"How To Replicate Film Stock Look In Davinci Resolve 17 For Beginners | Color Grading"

Because if you're replicating film stock, I find a lot of these plugins have done a really nice job at replicating the color of the film stock, and we're just going to be simply adding in different elements. What I'm going to do is, I'm not going to worry about this.
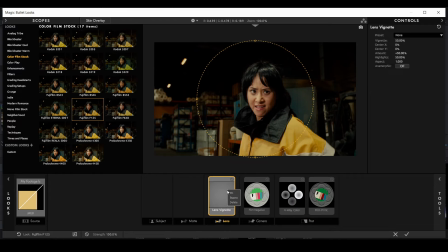506s
I'm just going to go over to Lens Vignette, and I'm just going to right click and delete, just because I want to see the whole image and not have things on the edges going to black and fading off. So I want it to be fairly clean. The main thing we can change is we can go into the film negative and film print,
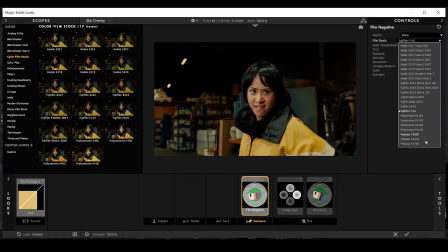526s
and we can change it there if you want to, if we're not happy with this look, or if you want to try other looks. You can also change a few other things like color temperature and contrast and all of that sort of stuff. By default, this will already have grain put onto the image,
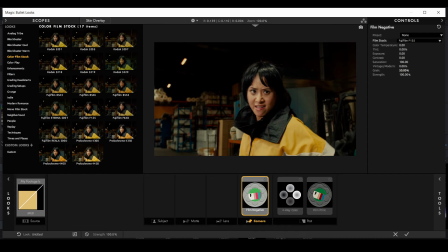543s
so I'm just going to adjust the grain just a little bit, just so it's a little bit bigger. And then I'm going to go to the film print, and I'm just going to do the same thing as well. You can also change the film print as well here, so we can go in and have a look if you want to change it.
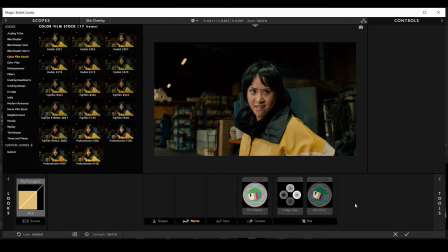562s
And then I'm just going to click on matte, and as you can see, when I selected matte, nothing comes up. That's because we don't have anything selected in our matte.
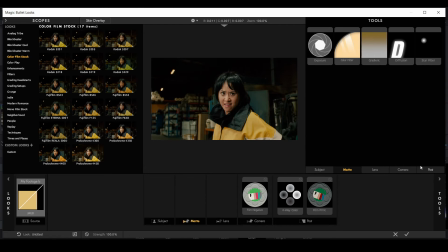572s
So to find the tools, you just hover over the tools, click into tools, and now you can see our options for matte. You can also go over to the lens and have a look in there if you want to, but for this tutorial, we're just going to be looking inside of the matte section. By default, you have diffusion, which is what we want.
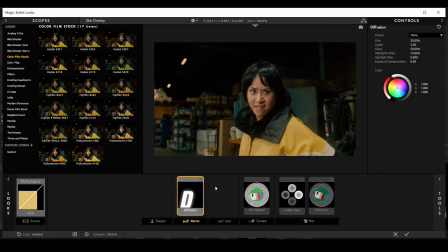592s
So I'm going to select that, and I'm just going to minimize the fusion, make sure the fusion's selected, and let's just disable it.
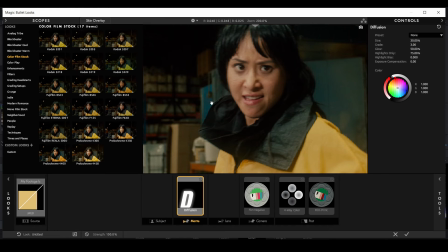600s
It's pretty much doing the exact same thing as the glow. So by default, it's at 30%, and we can decrease the size as well. And I'm just going to bring that down just so it's going onto the black collar just a little bit. We don't want to do it too much. And that's actually looking pretty good. I'm happy with that.
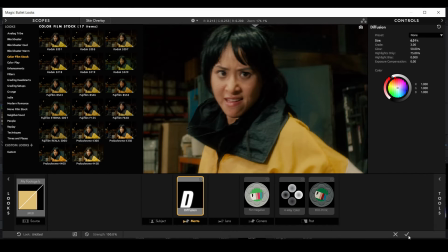619s
And then I'm just going to click OK, and I'm good with that. You can also adjust the strength as well if you want to. But when it comes to film stock emulation, I like to have the full strength of it.
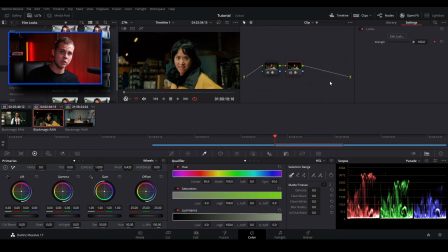633s
There's also a few other things you can do to make this better. Now, if you have a full timeline of clips that you've added this effect to, what you can do is you can change at the top here, we can change it to timeline.
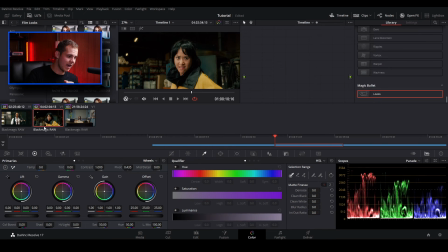649s
So now when we add in nodes, everything is, it's going to be affecting the whole timeline. So what I did in this trailer is I created some flicker, which is that sort of like flickery look. I'll just show you in a second.
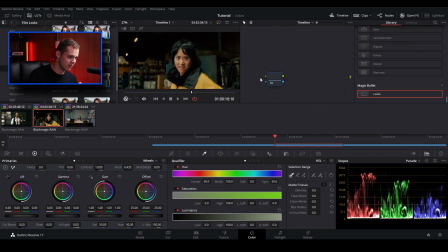666s
So I'm just going to right click, and I'm just going to add a corrector node, and I'm just going to, whoops, just add these points in. I'm just going to make sure we're in open effects, and what I'm going to do is I'm going to add flicker addition, and I'm just going to put it in this node here,
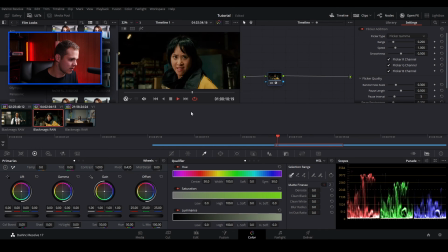686s
and let's just quickly play that back. So you can see it's quite dramatic. We're going to do some adjustments. So that's our flickering. I just want to recreate the flickering of the film projector. So what I'm going to do is I'm going to adjust the speed so it's much quicker. There's looking good. And I'm just going to bring the range down a fair bit because I don't want there to be a huge spike in brightness and going back down to where it's supposed to be at. I just want it to be just a little jitter, basically.
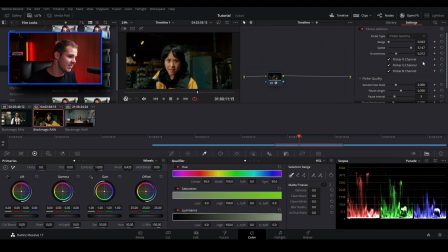720s
So if I can bring the range down to about maybe 0.02, just so it's very subtle. You don't want it to be too in your face. You just want it to be kind of there.
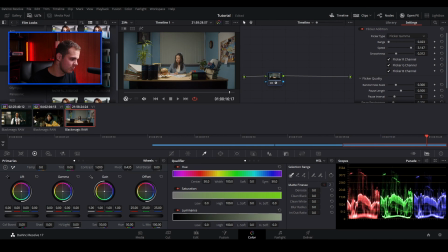733s
I actually haven't added a LUT in on this clip, but these first two clips, we've got our flicker.